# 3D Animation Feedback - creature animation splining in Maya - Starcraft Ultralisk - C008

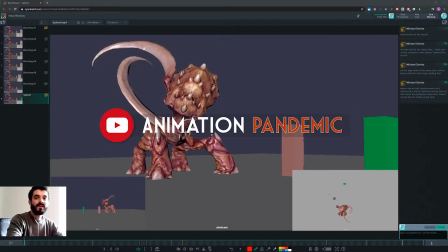(0:02)
Hi, so this is Amedeo Beretta and the channel is Animation Pandemic. We're now looking at Conway's animation here. It's an iteration from previous version, so thank you for sending over the animation. Let's have a look at this thing.
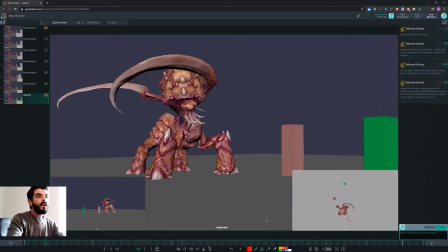(0:18)
And yes, okay, cool. So it seems to me that you are moving back at times. I mean, it seems to me that you had something in the previous versions that you don't have anymore. And I don't know why is that, but I will try to point out where I think the previous versions were working a bit better.
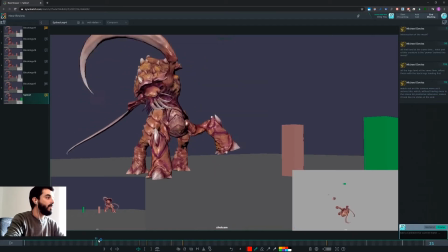(0:36)
And I think one of the things that was definitely working better was the motion of the back hip on the jump.
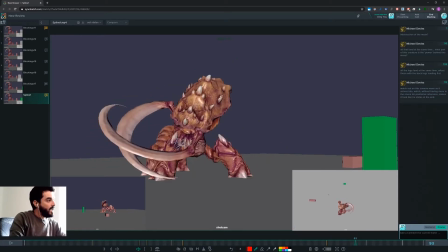(0:44)
Now, if you look at your jump from the side view, you see how you're just simply translating the whole master up.
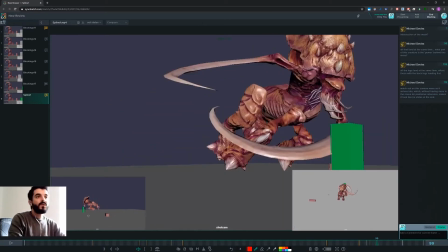(0:51)
That looks really robotic. It's not. It makes it very difficult to sell something that is already fairly difficult to sell, in my opinion, because the character's anatomy in this case is a bit difficult to handle, and if you just decide to translate the spine that way,
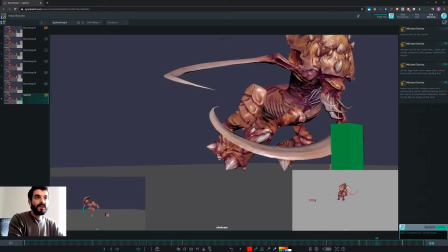(1:08)
the whole upper body that way, you're just going to make it more difficult for us to believe in your motion.
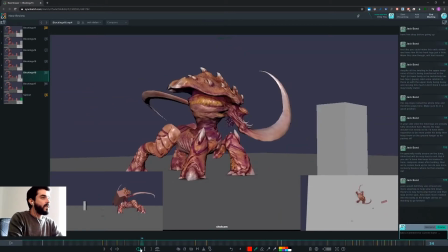(1:14)
Whereas if you go to, I think, a couple of previous versions ago, you will find out that, I don't know if this was the one.
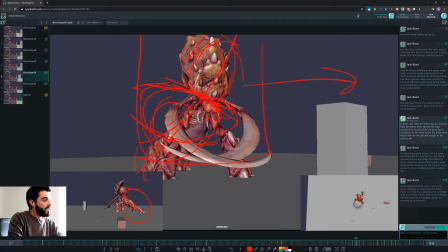(1:26)
Yes, you will find out that there was feedback for you to suggest that the push will happen that way to create a nice line of action.
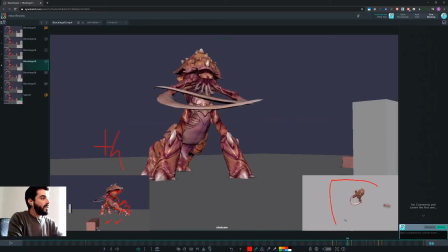(1:34)
I think the same thing was highlighted in the previous version. So you see that was the, if you look at this side of the screen, that was the feedback there.
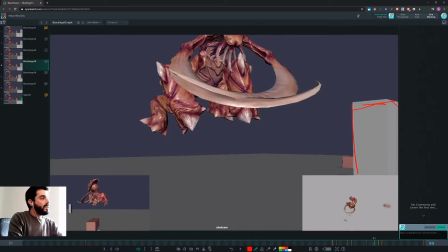(1:45)
And then you would have a recoil at the top where the bump would finally pick up the speed. So I don't quite understand why you're backtracking there, because this is now nearly 1 month ago.
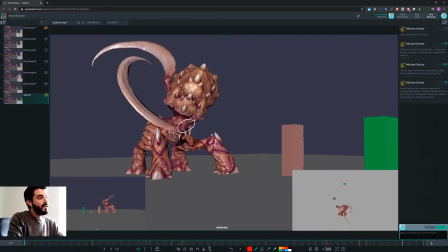(1:57)
So if there is a decision behind that, it's probably good to push it forward to begin with. But it seems to me that you're losing notes as you work along.
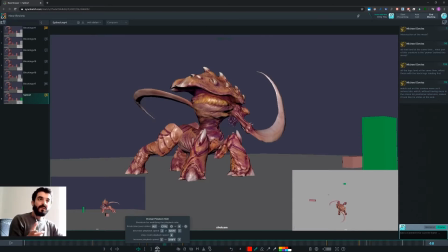(2:06)
So I don't know, it might be, rather than a 3D animation problem here, there may be, like it happens very often, of course, it may be in fact a problem with note taking.
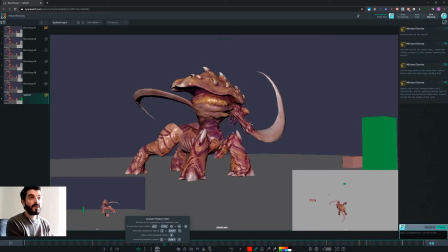(2:17)
Perhaps you take your notes, or you don't take them and you just try to remember stuff, or perhaps you take your notes and you don't remember, you don't check them.
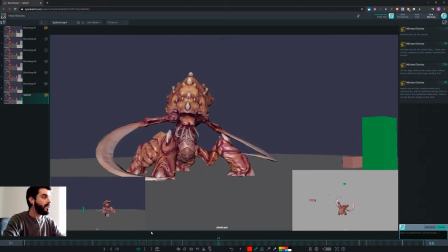(2:26)
But the problem is if you did take your notes and you said, okay, the bump goes last,
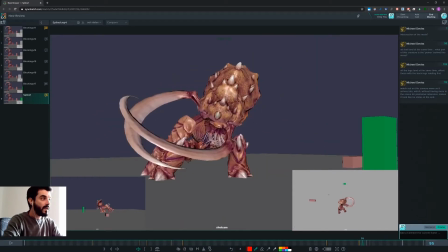(2:33)
then, and you were following them, then the bump wouldn't just translate one-to-one with the rest of the body now. This is a workflow issue, as in your personal workflow. I don't think it's a Maya issue here, because I realize that we keep repeating very often.
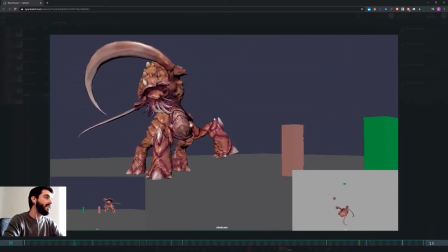(2:48)
In terms of splining, you are inheriting
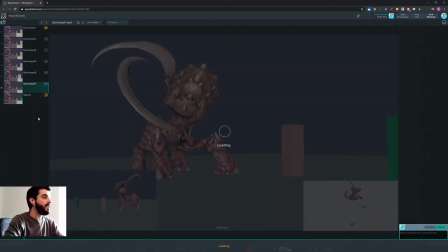(2:52)
you went into splining and you're inheriting the lack of breakdown poses that you had earlier on.
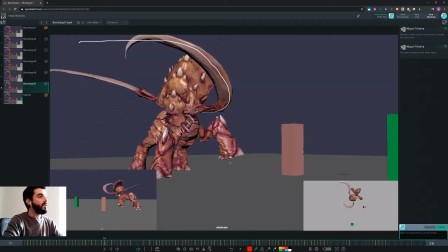(2:57)
So in here, for instance, you didn't define a contact pose.
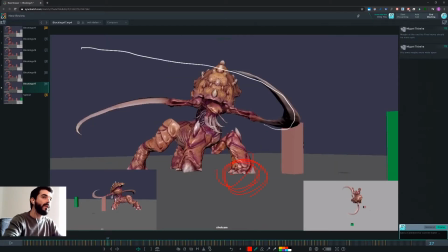(3:02)
This means that now, if you don't have a contact pose, if you're already going to down pose, you can't just spline this thing.
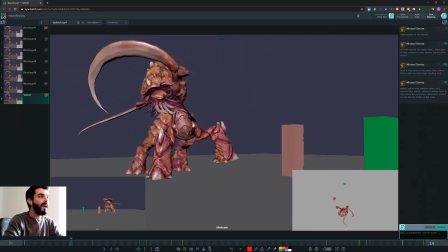(3:08)
I mean, you can't just hit spline and pretend and ask it to work. It won't work, because what you will need to do is you will need first a pose extended with the foot down in contact,
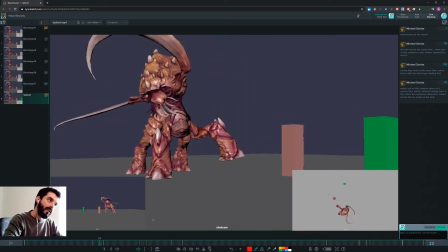(3:22)
and then you have the foot already planted on the ground.
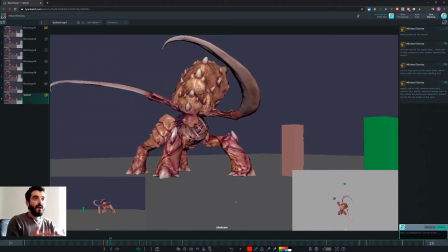(3:28)
This just becomes a linear transition and thus becomes floaty, and it will attract all sort of feedback. I mean, a lot of people will start going there into the fine details of your animation and trying to understand why it doesn't work, and you will get more and more stuff to fix,
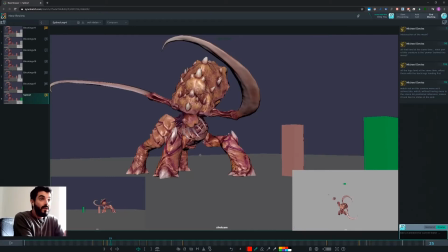(3:44)
whereas the only problem that you had was really that you didn't have a contact pose.
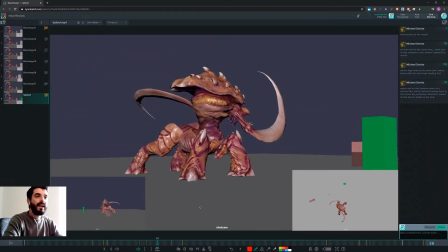(3:50)
That's it. So now, and that's true for any motion, even in here, you see that your weight goes down very low and you still don't have a contact pose there.
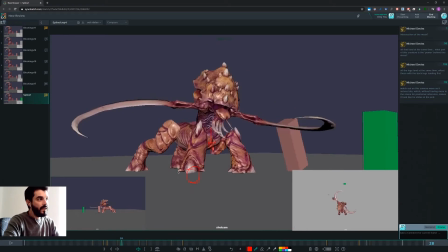(4:03)
So how could it be that this guy can hold his foot for so long in the air, the weight being so close to the ground, and still you have no contact with the floor?
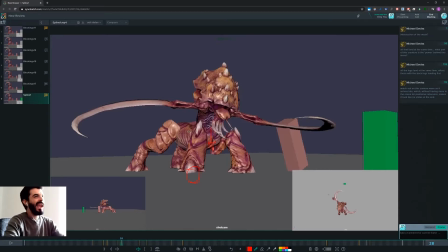(4:15)
That's tricky. I wouldn't buy into it. I don't. As an audience, I'm thinking, So contact poses, you need them. You didn't have them in your blocking, you pay now. You have to devise them now, which is not a big deal for as long as you know it.
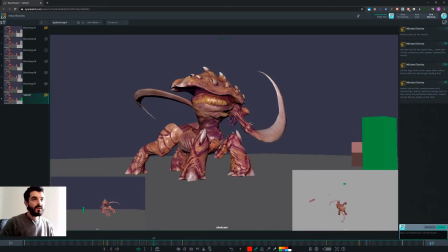(4:30)
You know, sometimes you are in a rush and you just set down all the downs and you think, okay, I will take care of the contact poses, for as long as you know it.
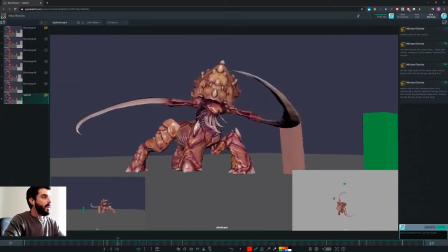(4:39)
Then I would probably delay this arm now by 3-4 frames,
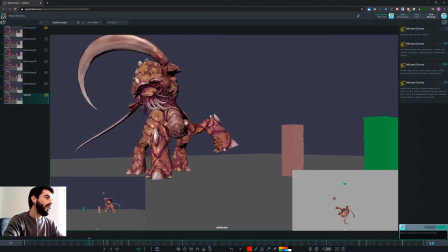(4:48)
because it seems it's a bit too deliberate in moving forward,
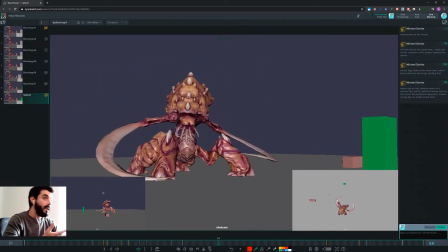(4:53)
whereas really it's just supposed to be a reaction to the slash. And in here again, you're missing the contact pose, and in here you're missing the kickoff pose.
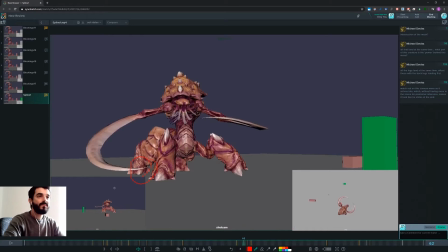(5:10)
So this foot really can't lift now, and it can't lift now because the weight is still between this guy and this guy. See, you're not really moving the weight, so, and you're already lifting. It should lift maybe it could lift maybe a couple of frames after the weight has moved, but can't lift now.
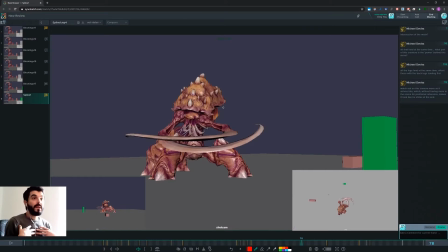(5:29)
Well, not that I believe of. Okay, let's put it down that way. Then again, I'm ready to be corrected. I mean, maybe next time you show me that this works, and I'm going to buy into it.
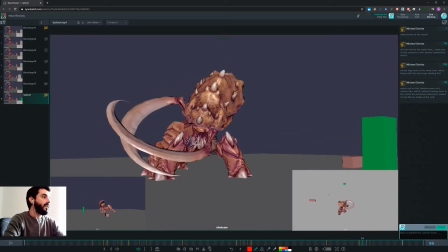(5:42)
The jump is suffering from the fact that you don't have a contact.
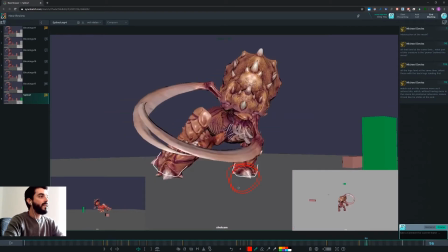(5:47)
You don't have a kickoff pose for this guy. You do have a kickoff pose for this guy, but I would imagine that.
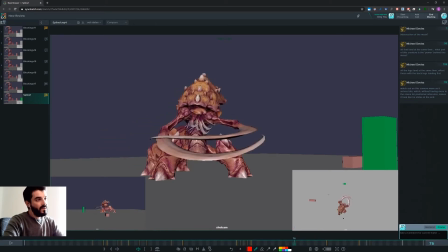(6:01)
Let me just check what's going on there. I would imagine that as you jump forward, you would probably have to rotate the hip a bit clockwise from the top view just to help this guy
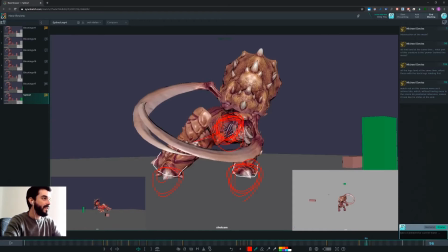(6:14)
being a better contact pose, if you see what I mean. So maybe the forward hip could be a bit more in this direction. That could help, because the problem here is that you're leaving the ground.
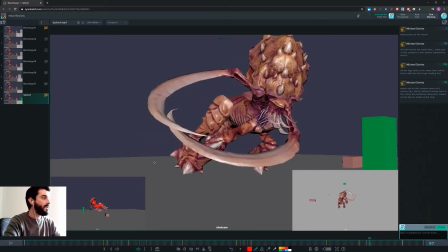(6:27)
You're leaving the ground with 4 feet at the same time. That cannot be on a quadruped.
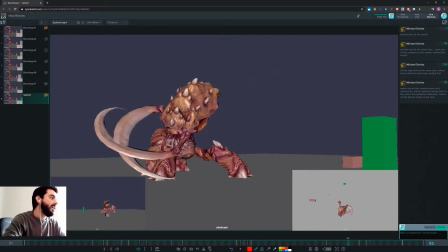(6:33)
It's just not possible, I think, to have that, unless it's a very deliberate action, which is not what the guy is doing here.
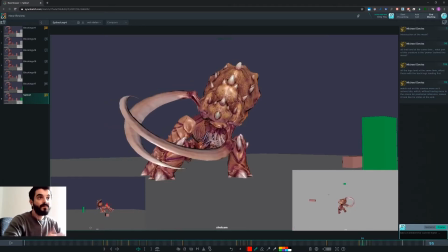(6:39)
And you know why it's happening? It's because you're keeping your bum in the air, which is contrary to what you were doing just a few versions ago. So, or what I suggest you did. Then I don't remember now anymore if you ever got around doing that.
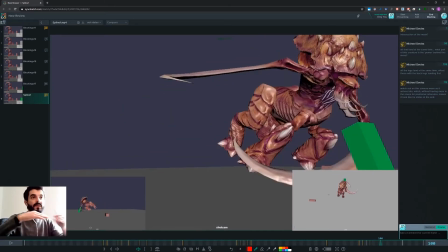(6:52)
So again, there you're missing kickoff poses, and you have the same kickoff pose for the foot, so you don't have any push perceived.
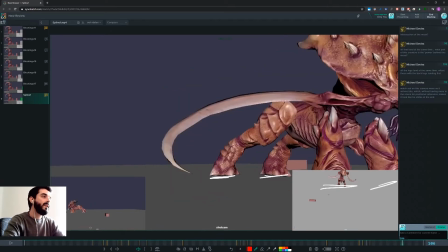(6:59)
As we watch the animation, we're not going to buy into it. As the landing goes, I cannot quite
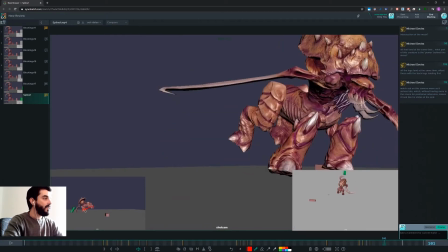(7:07)
understand why your back feet are going in that direction, then all of a sudden they land to the back.
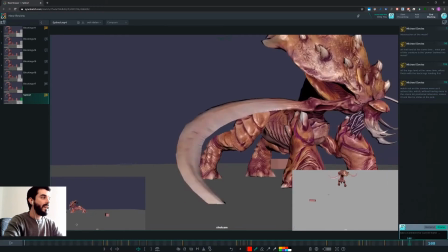(7:15)
I don't quite understand how that is even a possibility.
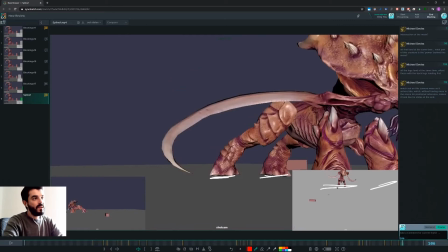(7:21)
You see how the feet in here are traveling that way, and then all of a sudden they just land vertically down.
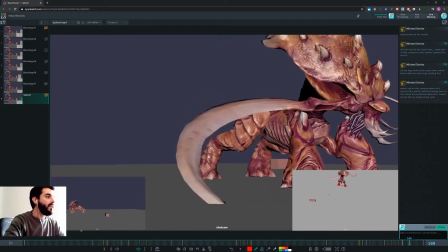(7:27)
Just cannot be that. I mean, or rather, you can do whatever you want because it's animation,
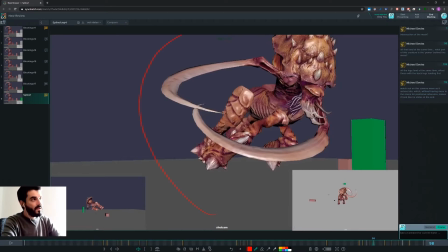(7:33)
but if you want me to buy into the fact that this is realistic creature animation, I won't be able to.
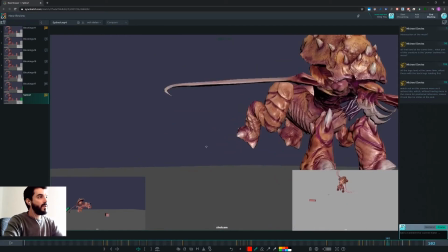(7:39)
Not with this kind of motion. I mean, look at what the feet are doing. They're going up this way, and then they're coming back down here.
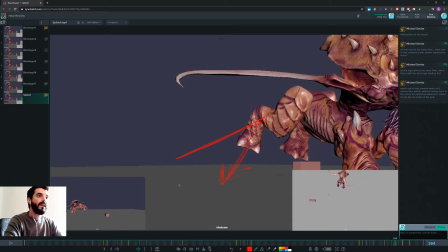(7:47)
So this is the arc. I can't. I really don't buy into it.
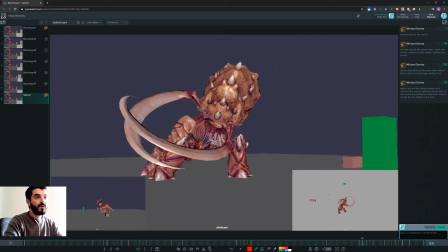(7:52)
Sorry. So I think you should try address my previous feedback if you want to have something a bit more believable.
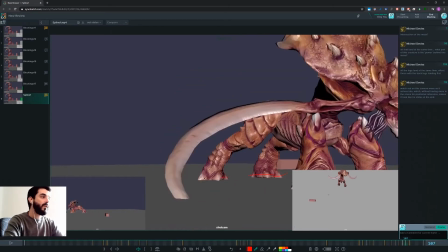(8:00)
But that's my opinion anyway. And in here, certainly not both feet are landing on the very same frame.